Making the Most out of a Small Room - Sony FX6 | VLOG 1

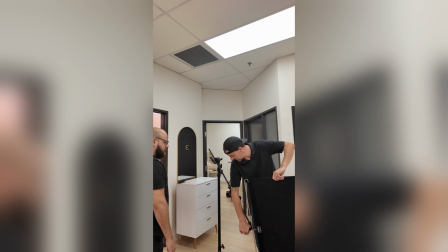(4:09)
I get great images out of my FX3, my A7S III, but I buy a $10,000 camera because sometimes clients are paying a lot of money for these shoots and they want to see a lot of camera. And so I want to show up with something that looks appropriate. And the FX6 fits that bill.
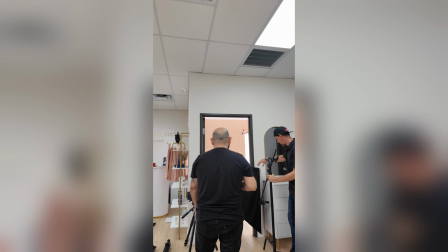(4:24)
It's also got a few features like internal NDs and some other things I really, really like about it.
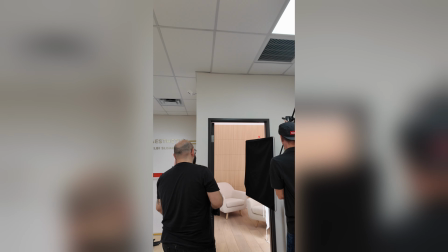(4:29)
Moving along here, we are basically just trying to cut off some light. We've moved into this very small podcasting room.
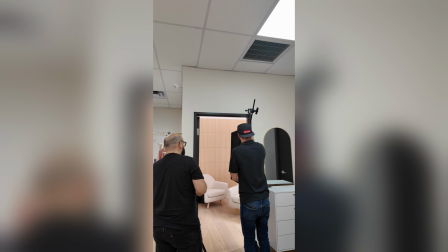(4:37)
They use it for podcasting, but it's got some really great texture here on the back wall. It's like one of those slatted walls.
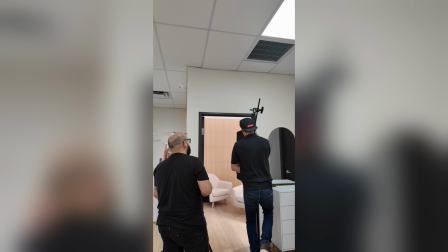(4:42)
We're going to shoot into the corner,
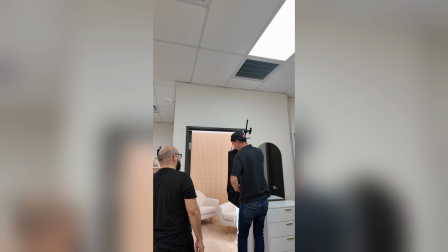(4:45)
and combination of some different equipment, I was actually able to create some depth here and make it look really good, I think.
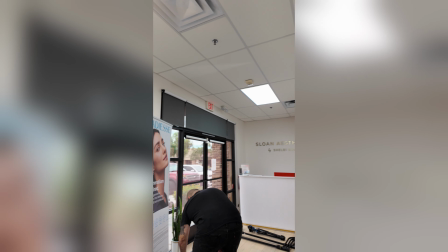(4:53)
So I'll put in a sample shot of what it looked like. You can see that here.
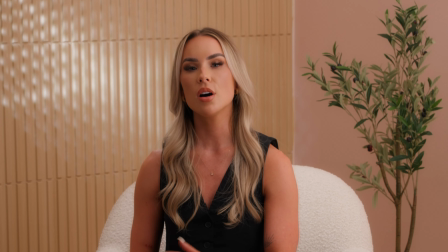(4:59)
And I think this image looks really, really nice. So would love to hear what you think, maybe in the comments down below.
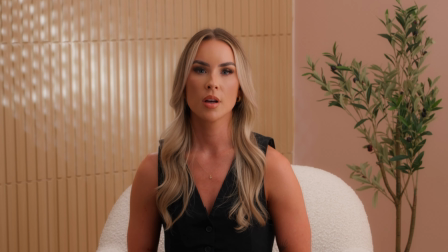(5:06)
Maybe there is something that you would have done different in here. So just going to give a quick shout out.
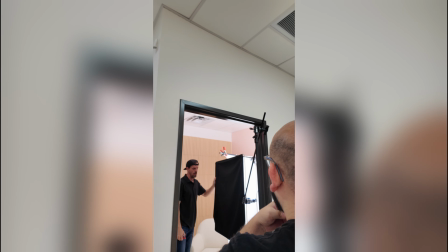(5:11)
Sean here is behind the camera doing a lot of my BTS, and this guy with glasses, that's Martin.
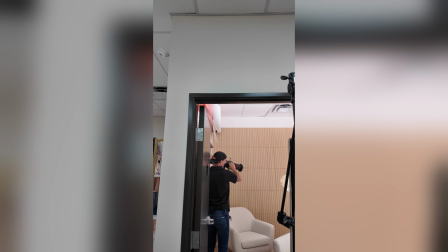(5:17)
He is the producer. He's actually the one that hired me for the day. So my job here is to be the all-in-one package.
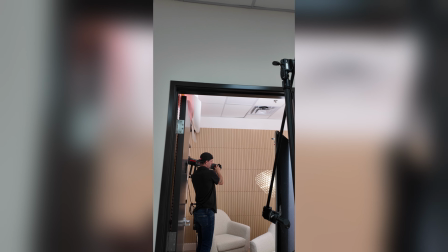(5:25)
I am the cinematographer, the gaffer, grip, electric. I'm doing it all, but that's actually a position that I prefer doing on most shoots.
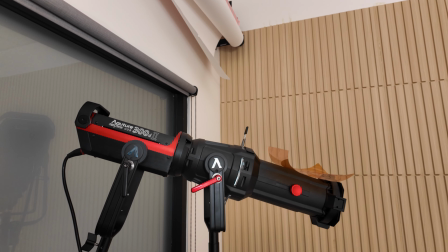(5:33)
Just going to walk you guys through kind of my setup here. We've got the 300D Mark II with spotlight attachment.
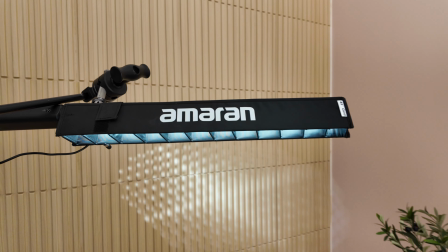(5:39)
That's given us this interesting little design in the back. I love using these Amaran T2C tube lights for my hair light.
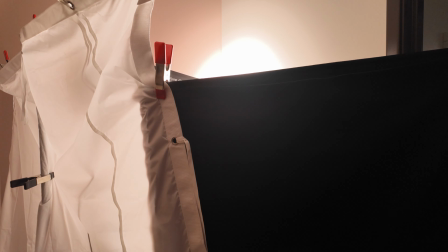(5:48)
And then I've got this big 6x6 of Magic Cloth. Behind there, I've got the 600X Pro.
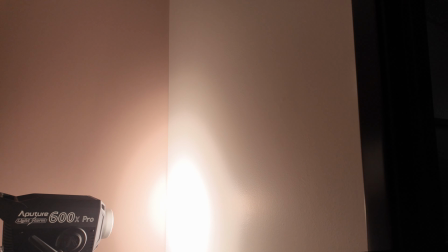(5:54)
We're bouncing it into a white wall. That wall doesn't look very white here, but it is white.
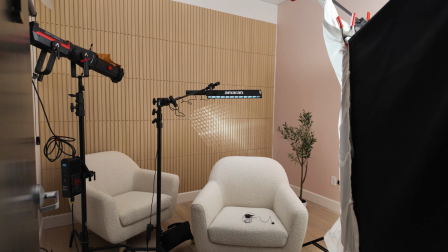(5:59)
We're just bouncing that right in, and it's coming right back, kind of giving us almost like a book light.
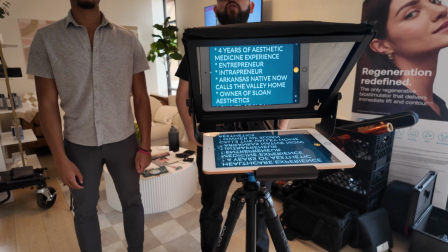(6:04)
And then we're using some, negative fills for flags. Here I've got this little teleprompter.
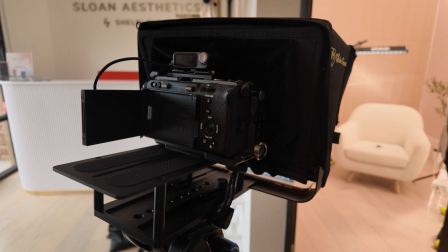(6:11)
And funny enough, even though I just bought the FX6 the night before,
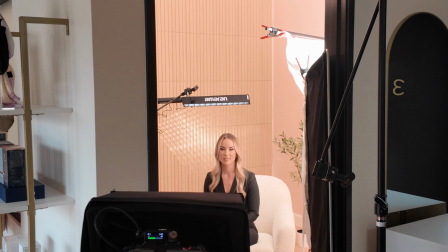(6:14)
we're filming everything on my FX3 because I can't get the teleprompter on the FX6 yet.
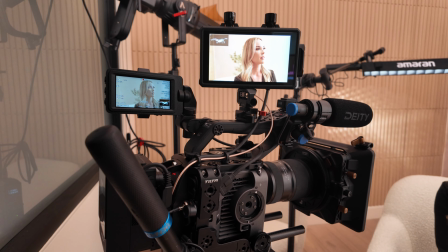(6:20)
So I did use the FX6 kind of as a secondary angle here,
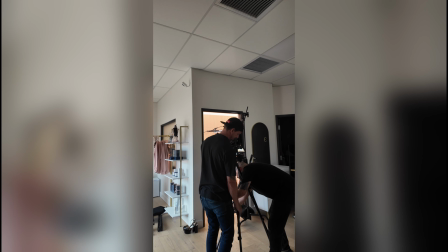(6:25)
a little closer to talent, and just kind of get a little interesting angle that we can cut to.
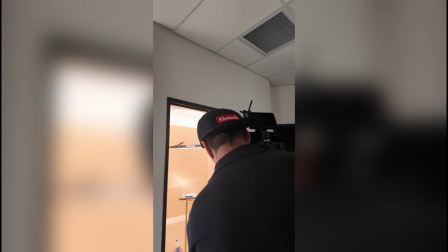(6:31)
How did the first session go, guys? That went pretty good.
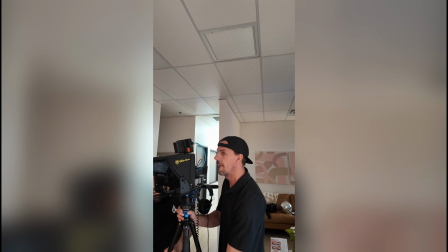(6:35)
Say all the interviews went really well. Video interview scenes.
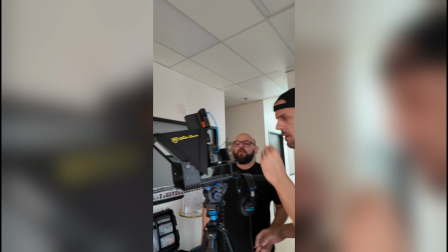(6:40)
Yes. So now we're setting up for the demo stuff.
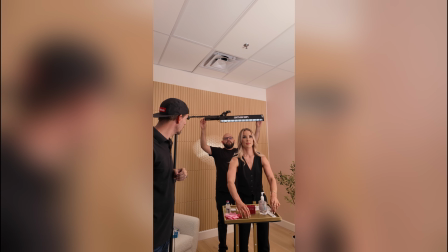(6:46)
They don't know the effort that goes into it, guys. They really don't. There's layers. They really Layers don't. to it.
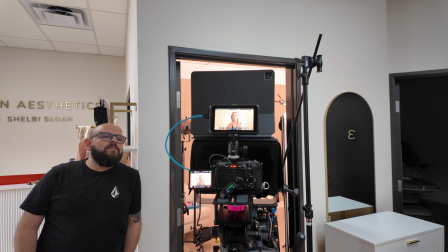(6:54)
Get Shelby's testimonial right now. She's like, yeah, this is crazy. So in this part of the video, the client is kind of demonstrating mixing products.
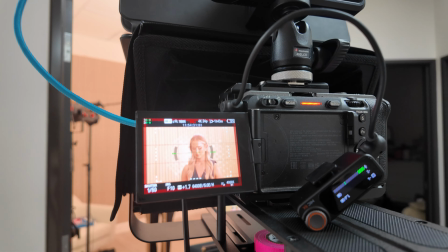(7:01)
And so I've got this chest up image right here coming off the FX3 with the teleprompter if she wants to use it.
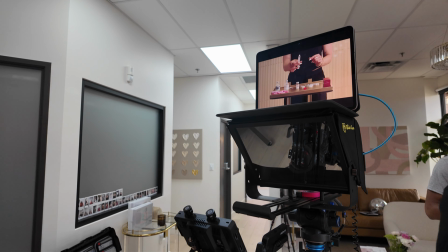(7:09)
And this is our other angle. So you can see it's kind of on my iPad. This is all coming off of the FX6 camera, which is right down there to the left.
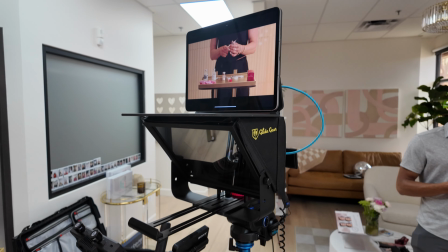(7:17)
And I've got the Hollyland Mars on there, which is sending me a signal up to my iPad.
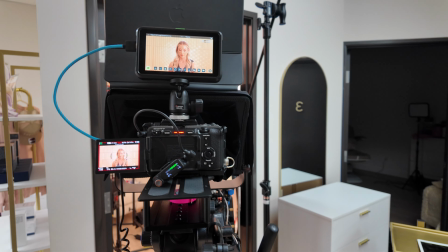(7:22)
And this is beneficial because the client can see where her hands and product are,
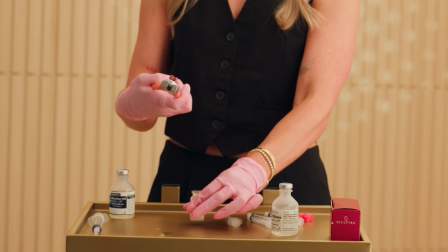(7:29)
which makes it easy for her to have her hand placement in the right spot. We're going to our third room. Yes, sir. That first one went so good. Yep.
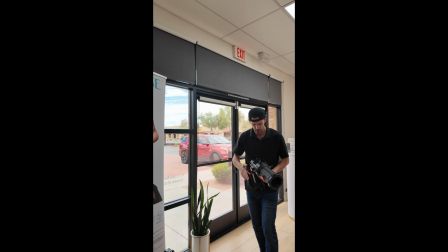(7:41)
We got a lot of really great content, but now there's like certain things like we don't need the spotlight attachment in this back room.
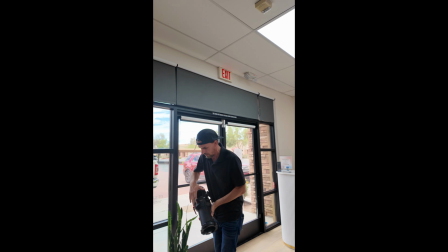(7:50)
Yeah. We're going for more of like a medical kind of look. So we'll just put like a really nice soft light in there. And a nice hair light, just basically light things, just adding to the existing lighting to make sure everything looks really nice.
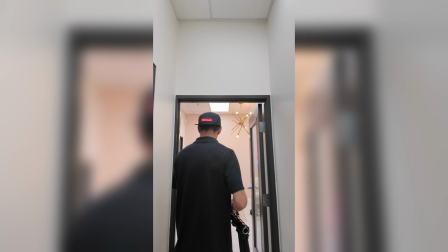(8:06)
Roger that. I'm following him.
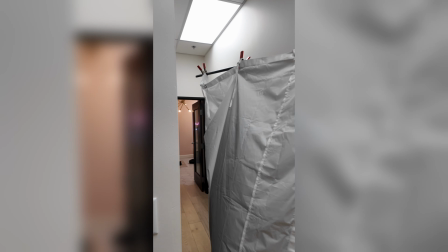(8:12)
Just moving stand. Is that a ghost?
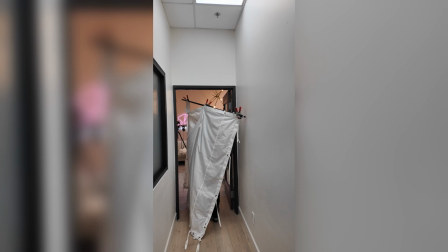(8:17)
Oh no, it's just Chris.